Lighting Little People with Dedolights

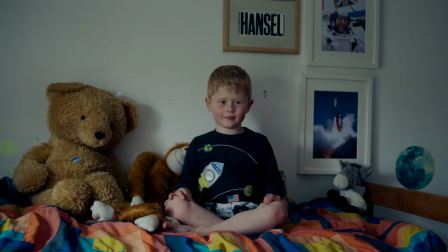So, I'll use the light intensifier with its honeycomb filter to bounce a light beam off a reflector,
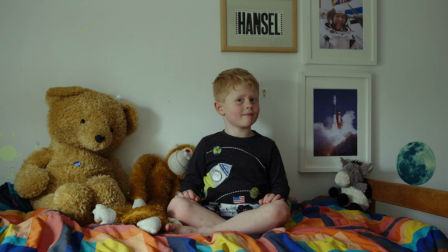which, if you'll pardon the pun, will allow me to make my own sun shine.
Here's the sun.
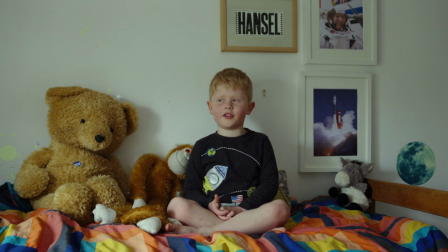Right, and you cannot turn on the sun. I can. Here, look. Look at the sun's already turned on.
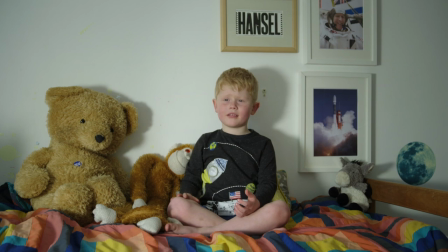There's the sun. Ow! That's the sunshine. That's big. It's a big sunshine, isn't it?
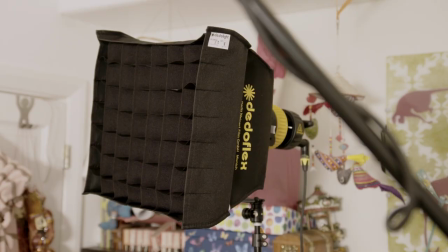It looks like an eye.
Next, I've put a softbox on the D-LED 7 to provide a fill light.
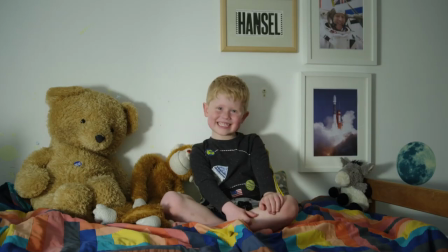So, would you like me to fill in the shadows for you, sir? See.
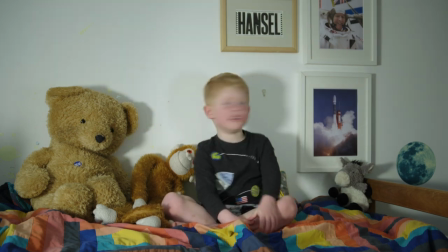There we go. A little bit of fill. How's that?
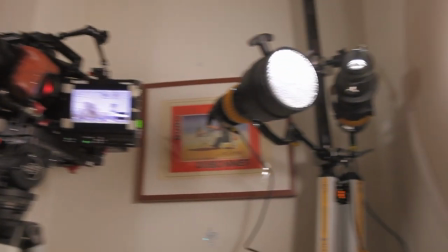This bedroom is tight for space, and I've got to squeeze myself in the gap between camera and lights,
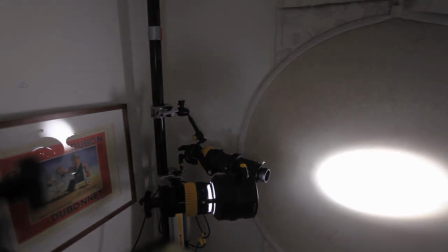so I'm using the polecat again to support both the key light and the DP1 projector.
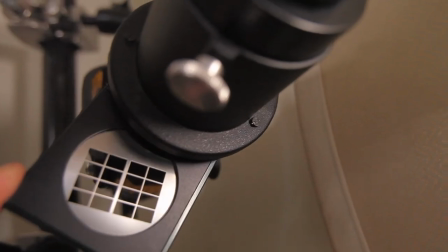Using this window pane gobo will give the impression that sunlight is streaming in.
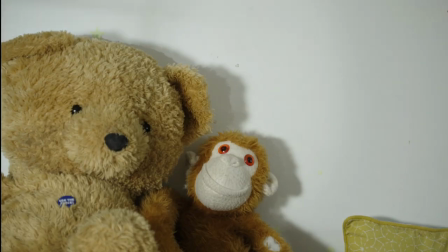Since the foreground and background are so close, I've tweaked the light to prevent multiple shadows forming.
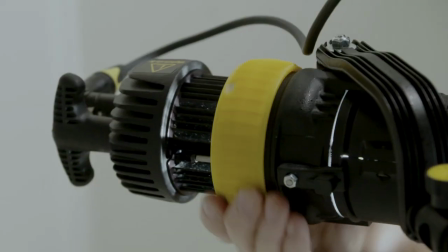Finessing this effect on set is easy because the blurriness of the gobo projection can be adjusted in so many ways.
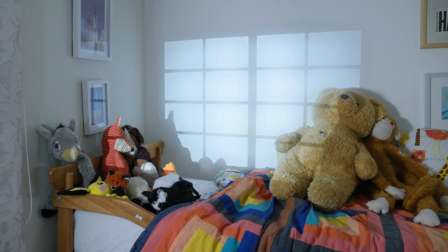If only I'd realised that, instead of spending hours in post-production. Next time, I'll do it in camera.
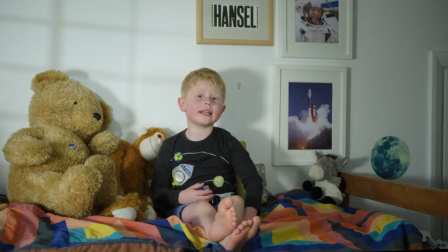Yeah, but Daddy? Yeah? When we go on the internet, won't they see my stinky feet? Yes, but they can't smell your stinky feet. My stinky feet.
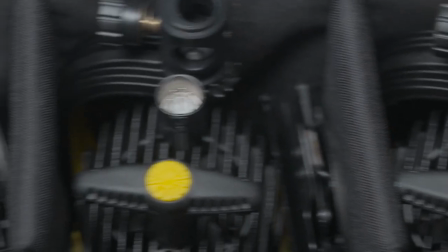Dedolight's DLED 7 kit is based around three bi-colour 90-watt lamps that fit into this compact wheelie box. It's amazing to think that your entire lighting kit could fit into something so small.
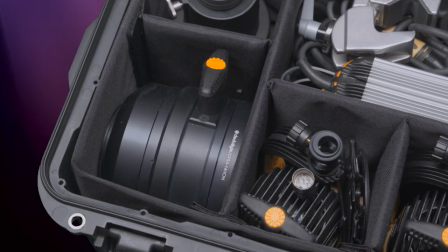Packed alongside the lights, I've got the parallel beam adapter with its honeycomb filter, the DP1 projector,
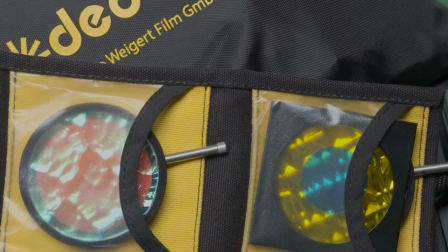three light stands, two soft boxes, some gobos and background effects filters, plus, I'm sure with a bit of careful packing,
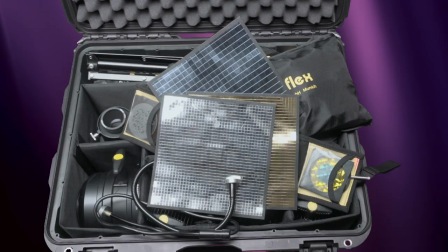I could fit the Eflect kit in there too.
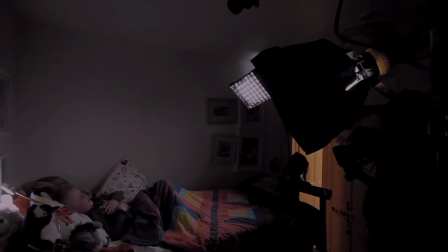For the final scene, I'm shooting handheld again, and Hansel is keen to try out a special lighting effect.
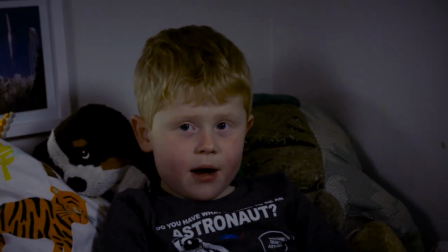Tell me where we are. We're in my bedroom. Do you sleep in this bed?
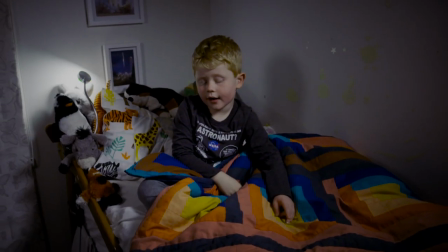Of course I did. And even I sleep in here while my sister called Evie.
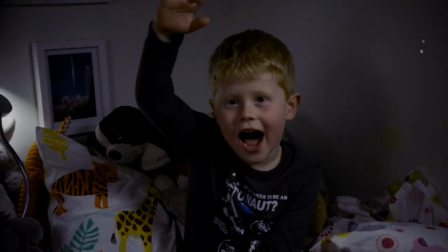The bed is double size. Because it has another bed down there.
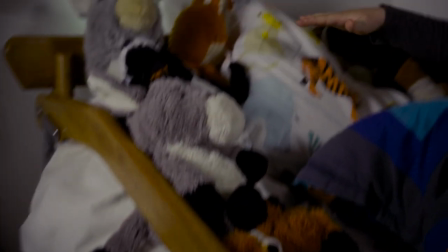Oh. It's a bunk bed. These are all of my buddies.
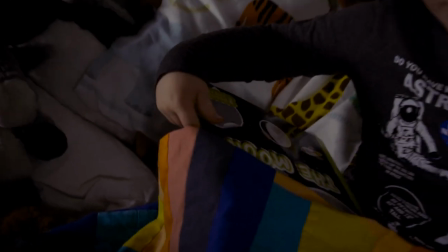And now I will reveal the book. The moon.
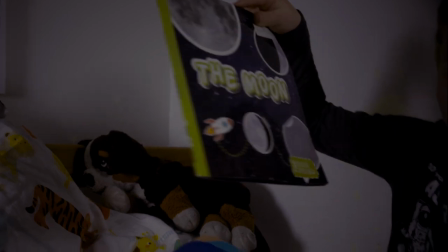I love the moon.
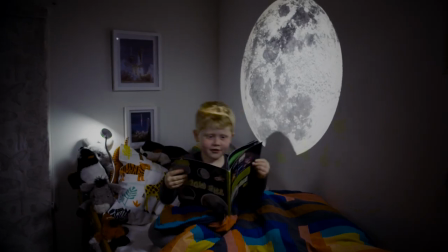And now, by the light of the moon, a bedtime story. Blah, blah, blah, blah, blah, blah, blah, blah, blah.
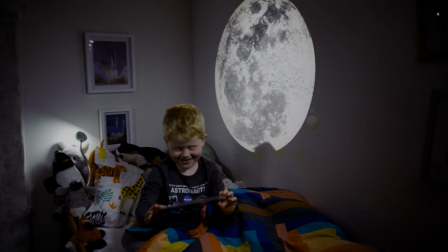Let's give that another go, eh? Start from the beginning.
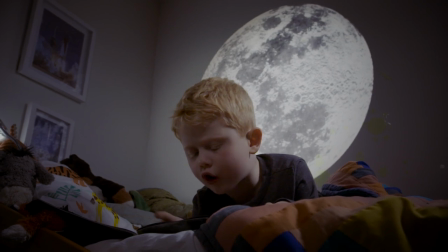The moon is a large ball of rock which orbits planet Earth.
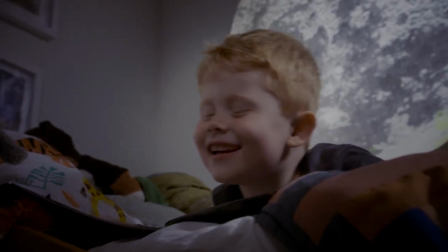It has a dusty and bouncy surface.
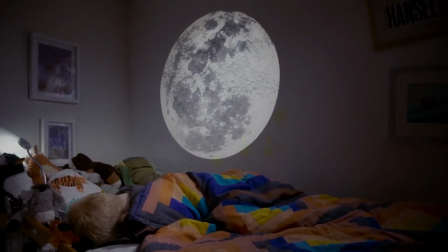Well, I'm guessing that's the final take. If only bedtimes were always this easy.
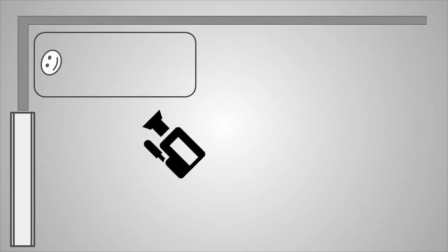Let's take a quick look at how the lights are configured. I've got the lamps in similar positions as the interview,
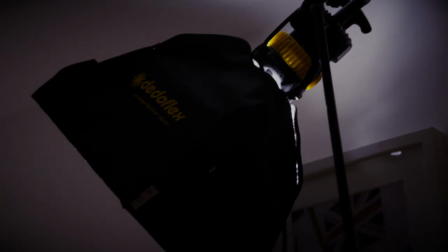but this time I've put a softbox on the key light and the fill is pushed right up against the wall so it doesn't spill light onto the moon projection. Well, he's had enough, but I hope these easy lighting setups will help you next time you're shooting a documentary or a scene for a reality show.